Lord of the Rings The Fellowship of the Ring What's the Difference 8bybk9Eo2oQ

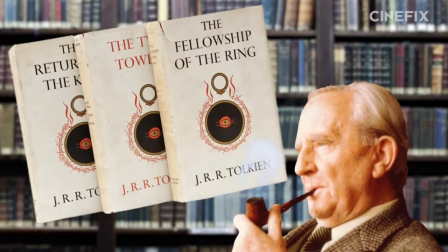J.R.R. Tolkien's three-part fantasy from Middle-Earth was first published in the 50s.
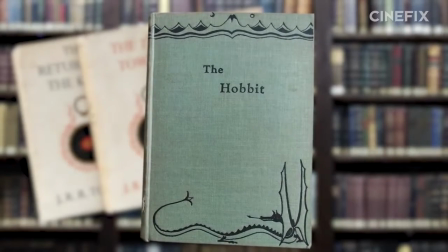While he initially intended it as just a sequel to The Hobbit, The Lord of the Rings has become so wildly popular it was voted Britain's favorite book ever back in 2003.
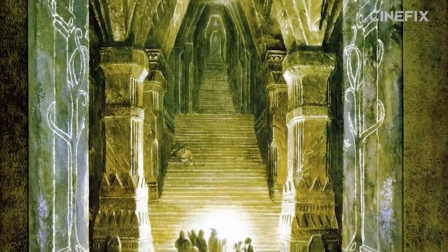And there have been multiple adaptations in the half-century since its first publication. several radio dramatizations,
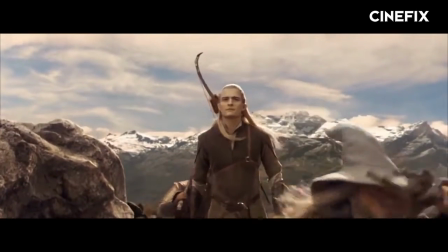an animated feature film, and of course, the one we're talking about here, Peter Jackson's award-winning epics from the early aughts.
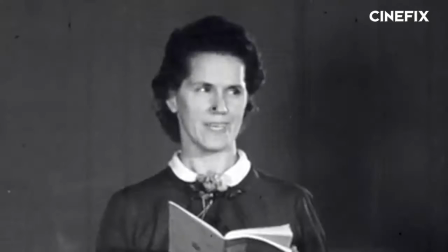Great, so let's just deal with all three of them at the same time, ha! Just, ha, man.
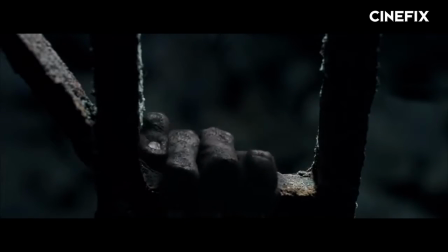Fine, we'll just start with The Fellowship of the Ring. So without further ado, and no restraint on spoilers, it's time to ask, what's the difference?
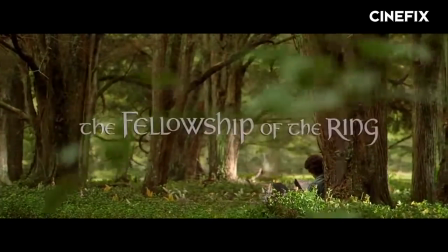To start with, let's clarify what version of the film we're talking about. Since it is likely the most viewed version, we're talking about the original theatrical cut of The Fellowship of the Ring.
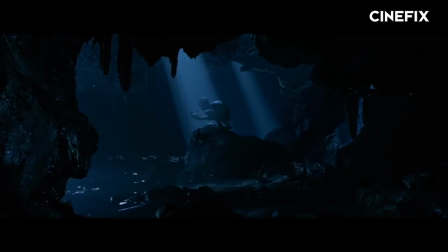Any other differences in the 30 extra minutes of the extended edition, you can tell us about in the comments section.
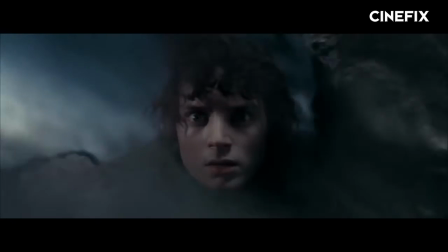It's also important to remember that we're just dealing with The Fellowship of the Ring here, not the entire trilogy.
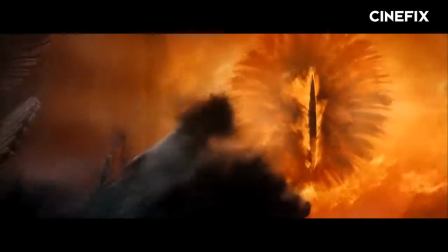So if we leave something out that becomes meaningful in the second or third book, we'll get to it in our second or third episode.
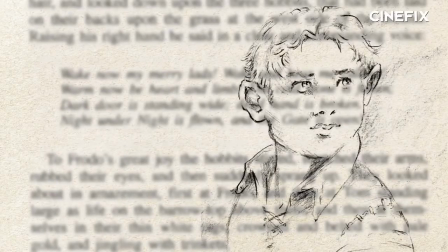So with that little disclaimer, let's get started. The Fellowship of the Ring starts off with an extensive prologue, detailing the long history of the hobbits as a people.
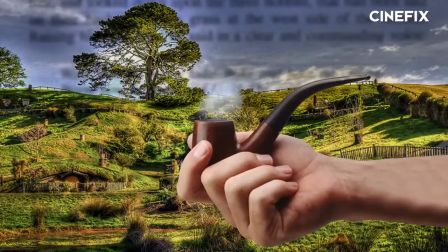Tolkien describes things like the geography of the Shire and surrounding areas, the importance of pipe weed, and a few thoughts on the Hobbit's skill as record keepers.
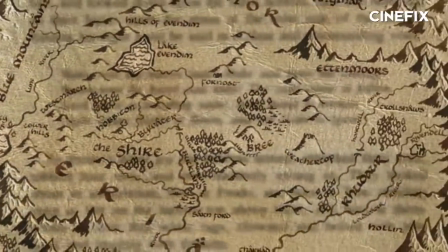This part of the Fellowship of the Ring reads largely as a historical text, shedding light on the origin of the Hobbits before they head out on their adventure.
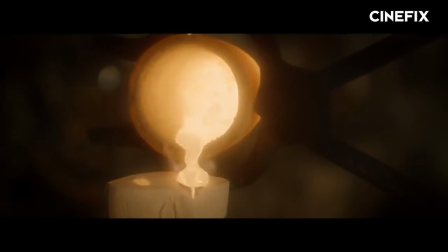The film similarly begins with an extensive prologue. Its prologue, however, focuses on the forging of the Great Rings.
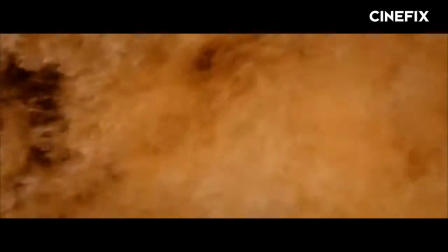This story is ultimately told by Gandalf in the second chapter of the book, but the fact the movie opens on the history of the One Ring is telling.
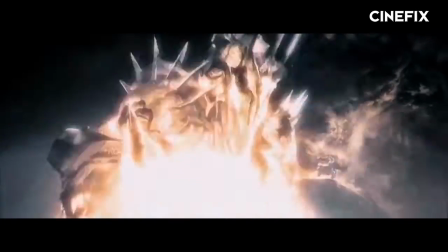Right away, the film focuses on the danger and evil lurking within Sauron's ring, as opposed to an anthropological study of the people at the center of the story.
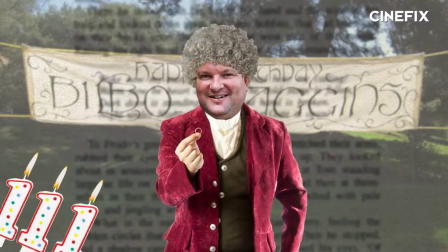From there, the book moves straight into the long-awaited party, Bilbo's 111th birthday celebration.
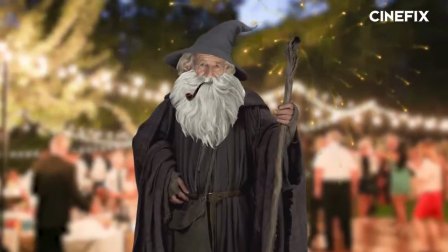Gandalf arrives with some rad fireworks, and much is made of Bilbo and Frodo's meddling relatives, the Sackville Bagginses.
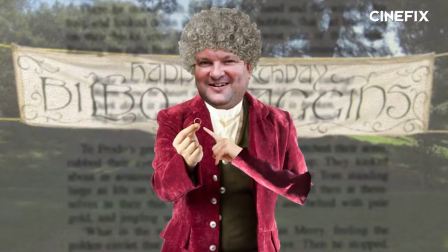At the party, Bilbo makes a scene by bidding farewell to his kin, before slipping on the ring and disappearing completely.
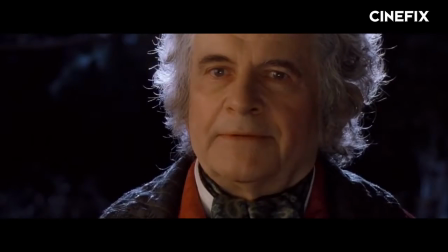The movie's version of these events play out basically the same. After the party, however, we come to one of the main differences between book and movie.
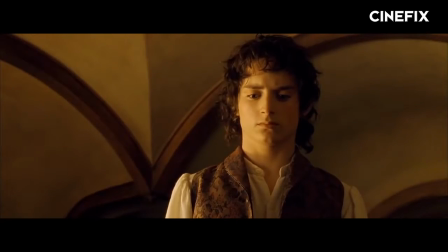Gandalf begins to suspect the ring immediately, telling Frodo to keep it secret, keep it safe, before taking off to go do some research.
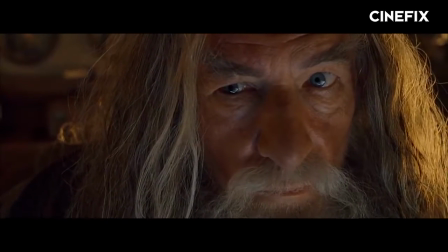He then returns in basically the amount of time it takes to ride from Hobbiton to Minas Tirith and back to discover that, yup, this ring is real bad news.
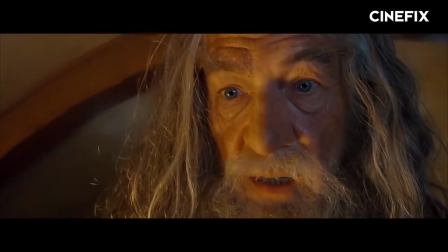One ring to bring them all, and in the darkness, fight them.
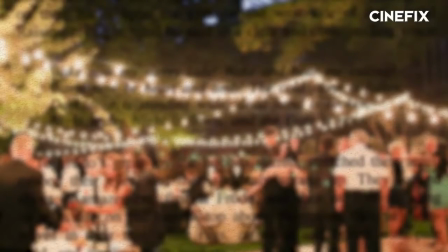In the book, though, after the party, Gandalf is gone for three years. Then a few years go by where he visits the Shire frequently.
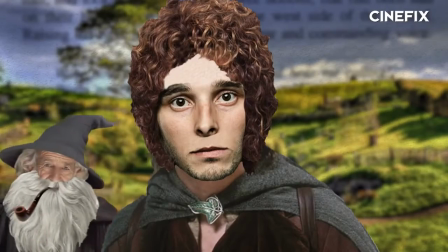Then he's gone for nine more years before finally coming back to give Frodo the full story of the ring.
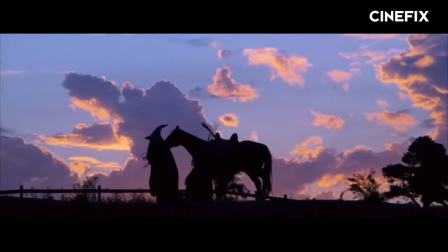In the movie, a stricken and concerned Gandalf sends Frodo and Sam out of the Shire literally at dawn the next morning.
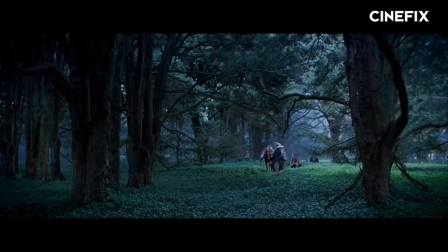Or at the very least, we're meant to read it that way based on how the movie is edited. Booked Frodo takes a much more measured approach to leaving the Shire.
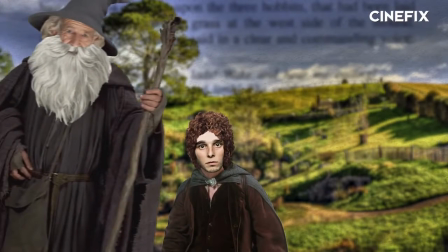Gandalf hangs out for a few weeks before they even talk about how to best leave.
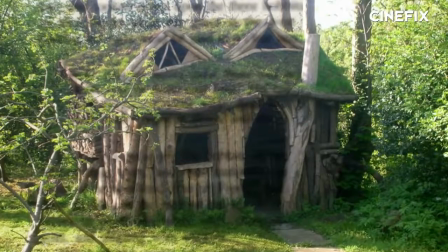Then Frodo sells his home at Bag End to the Sackville Bagginses, buys another place in another town and moves all of his stuff there so as not to arouse suspicion.
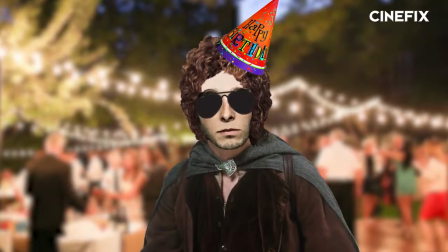Big picture here is Frodo is 33 at Bilbo's birthday party and he leaves the Shire with the ring when he's 50.
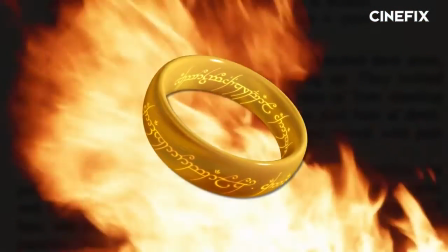That means 17 full years go by before any action is taken to destroy the ring.
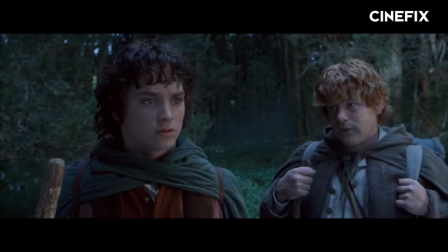The movie follows Frodo and Sam's departure with a quick montage of them walking across the countryside with shots beginning at dawn,
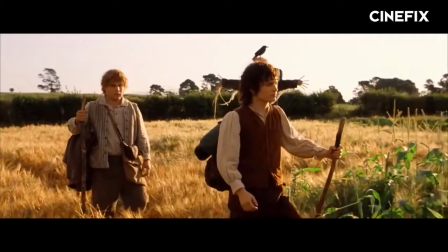progressing through the day, and wrapping up towards dusk, implying just one more day has passed.
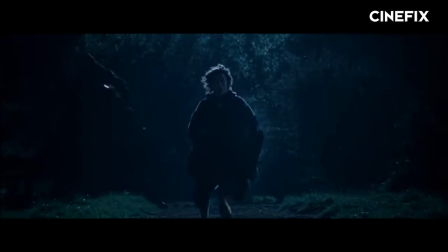And it's played as though it's within the next day that they run into Mary and Pippin, then invade the Black Riders, making it to Bree and the Inn of the Prancing Pony later that night.
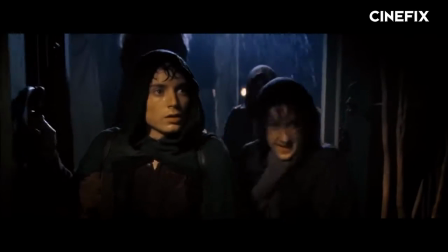Whether or not there are more nights on the road hidden by the cuts between scenes is completely irrelevant.
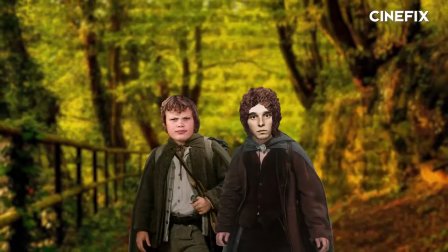The pace of these edits makes us think that it's happening very quickly. Once they leave the Shire in the book, the Hobbits do run into Mary and Pippin and must evade the Black Riders,
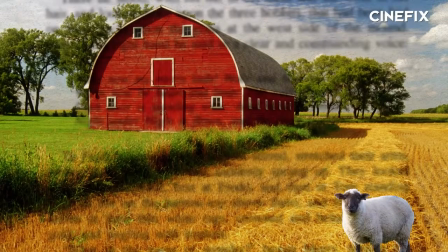but they also spend a night at Old Maggot's Farm, drinking beer and having a nice meal. Then they stop at Brandy Hall for a handful of nights with comfortable baths and full bellies.
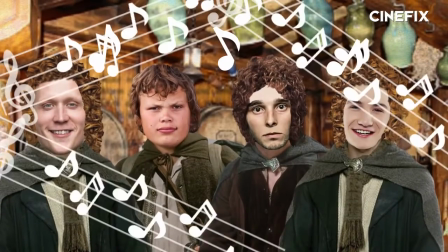Oh, and singing. Like, so much singing.